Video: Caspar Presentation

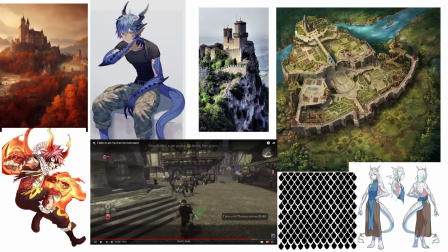The same with lots of stones, lots of wooden houses with kind of like from medieval and Tudor times, with lots of wood on the outside and stones and like mud and clay buildings all holding it together, which was really useful, so I can kind of get an idea of a lot of textures to look into making and assets to create later on down the line.
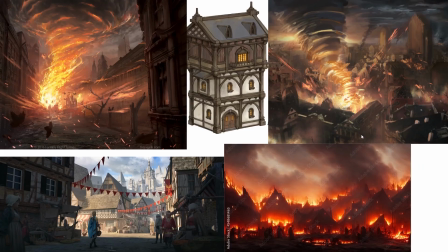And seeing these images here, this was really what I was going for from the Fiery Inferno. I found these amazing artworks.
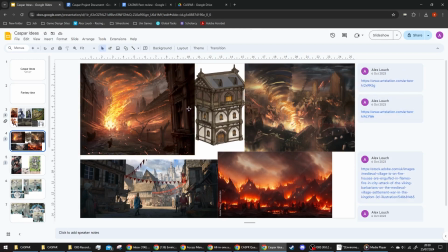Let's go around and you can just see, if I come out here, you can see these ones were, a lot of these were from art stations, just really helping me kind of gather what I wanted,
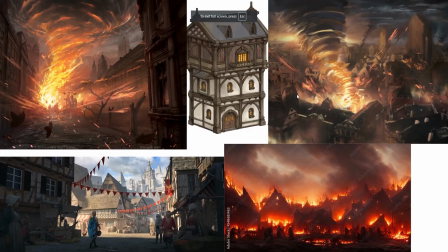like kind of like the bottom one here, like a before and after really, of like what the town looked like as it was before, all lively, full of life, tons of people out, and then it becoming a tragedy afterwards, being surrounded by fire, burning, smoke everywhere, ashes from where people used to be.
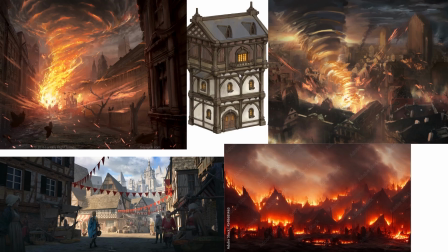And I really like the impact of the two pictures up here, really showing like the moment of impact, like when the snap goes off, when the fire starts, really giving you a feel of what the impact of it is. And I also have some more ideas of what a building would look like there.
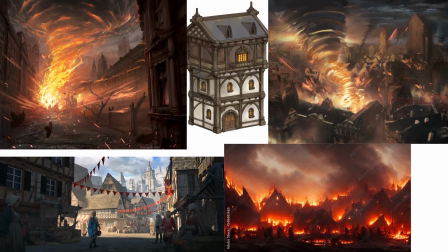You see the quite similarly layered, very similarly built, same materials, just with different tones of texturing to it, which is something, so I know that I might be able to create the same asset and reuse it multiple times,
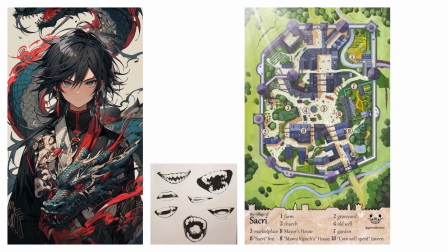just with little tweaks here and there, which will save me a lot of time in the creation process. I also looked into some artwork here, looking at kind of like teeth designs and I could potentially use for inspiration for my smug character, as well as looking at like a D&D fantasy town layout,
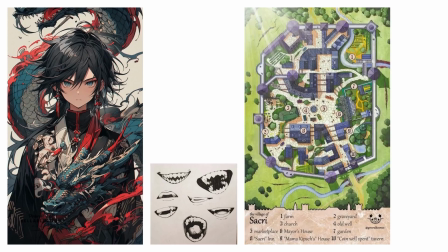so I can kind of get a a bird's eye view of what a town layout could look like, what I should consider implementing, what I should be leaving out. You see, they've got lots of walls around it, guard posts scattered about, as well as buildings both large and small and curving around with stairs scattered about it and stuff like that.
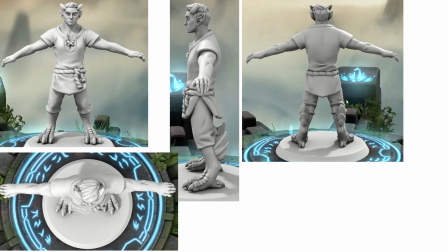I then, from this original idea, I then wanted to have a little go at creating some concept for it. So I went on to a website called Hero Forge,
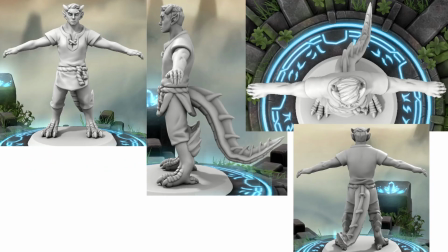so I was able to create a D&D style character to really give myself some ideas of potentially what my character could look like, what body proportions, what a tail could look like to it, how to mix the human and dragon elements of the character into one while still not getting in the way of it.
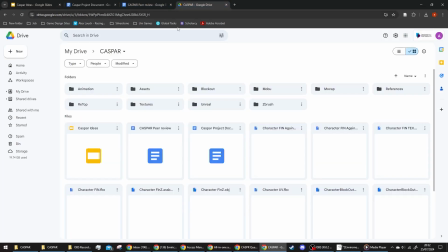On top of this, I also then went on to draw a bit of concept art, which is on this one here.
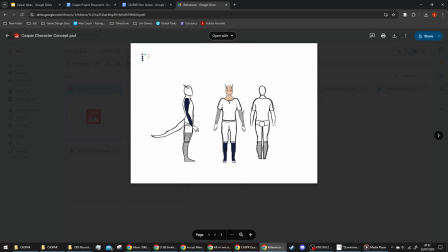It wasn't anything fantastic, anything as traditional drawing is not my strongest suit, but it was able to help gather the
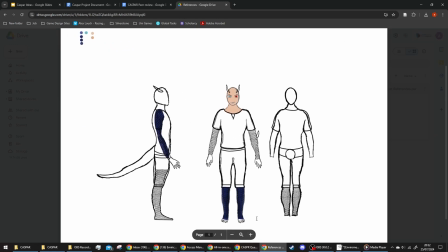initial ideas of it, of mixing together a standard human looking body, but on the limbs, on his arms, his feet, his head, on his body being covered in dragon scales.
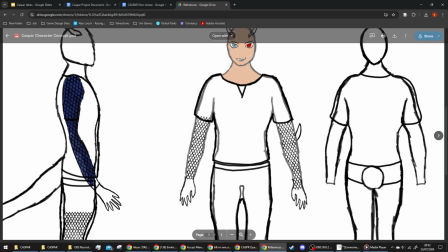So I mean, really getting a repetitive pattern that shows almost acting like an armor to the body itself,
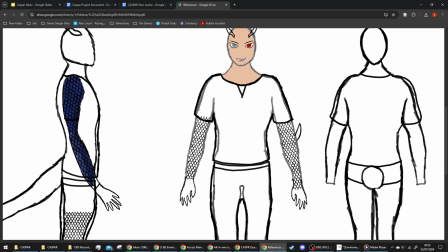an extra skin, like a shell on top of the human himself.
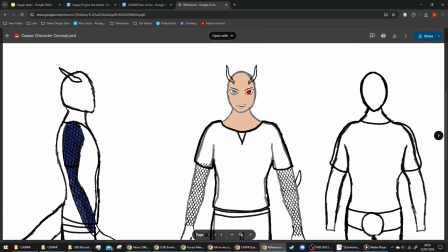And I also like the idea of tweaking with maybe potentially having different eye colours to really show the impact of what
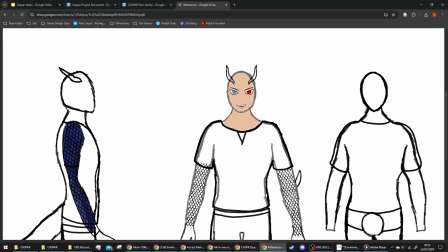Psycho could end up being.
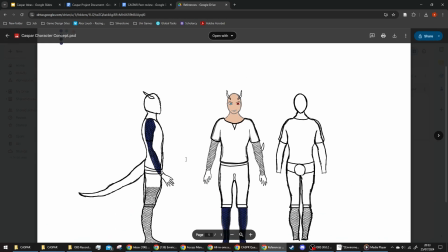So it's just helped me get an idea, and also getting proportions in, and potentially how long a tail should be, as well as what some primary colours for the character would be as well.
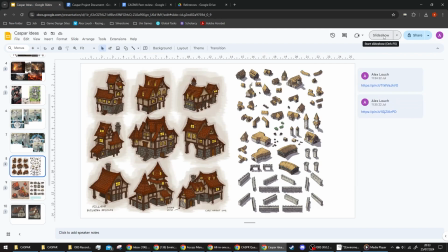From there, I then looked into the houses. Again, showing my referencing from it here as well.
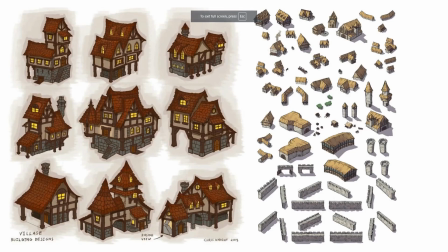One of the main things I wanted going into this was the buildings to be very simple.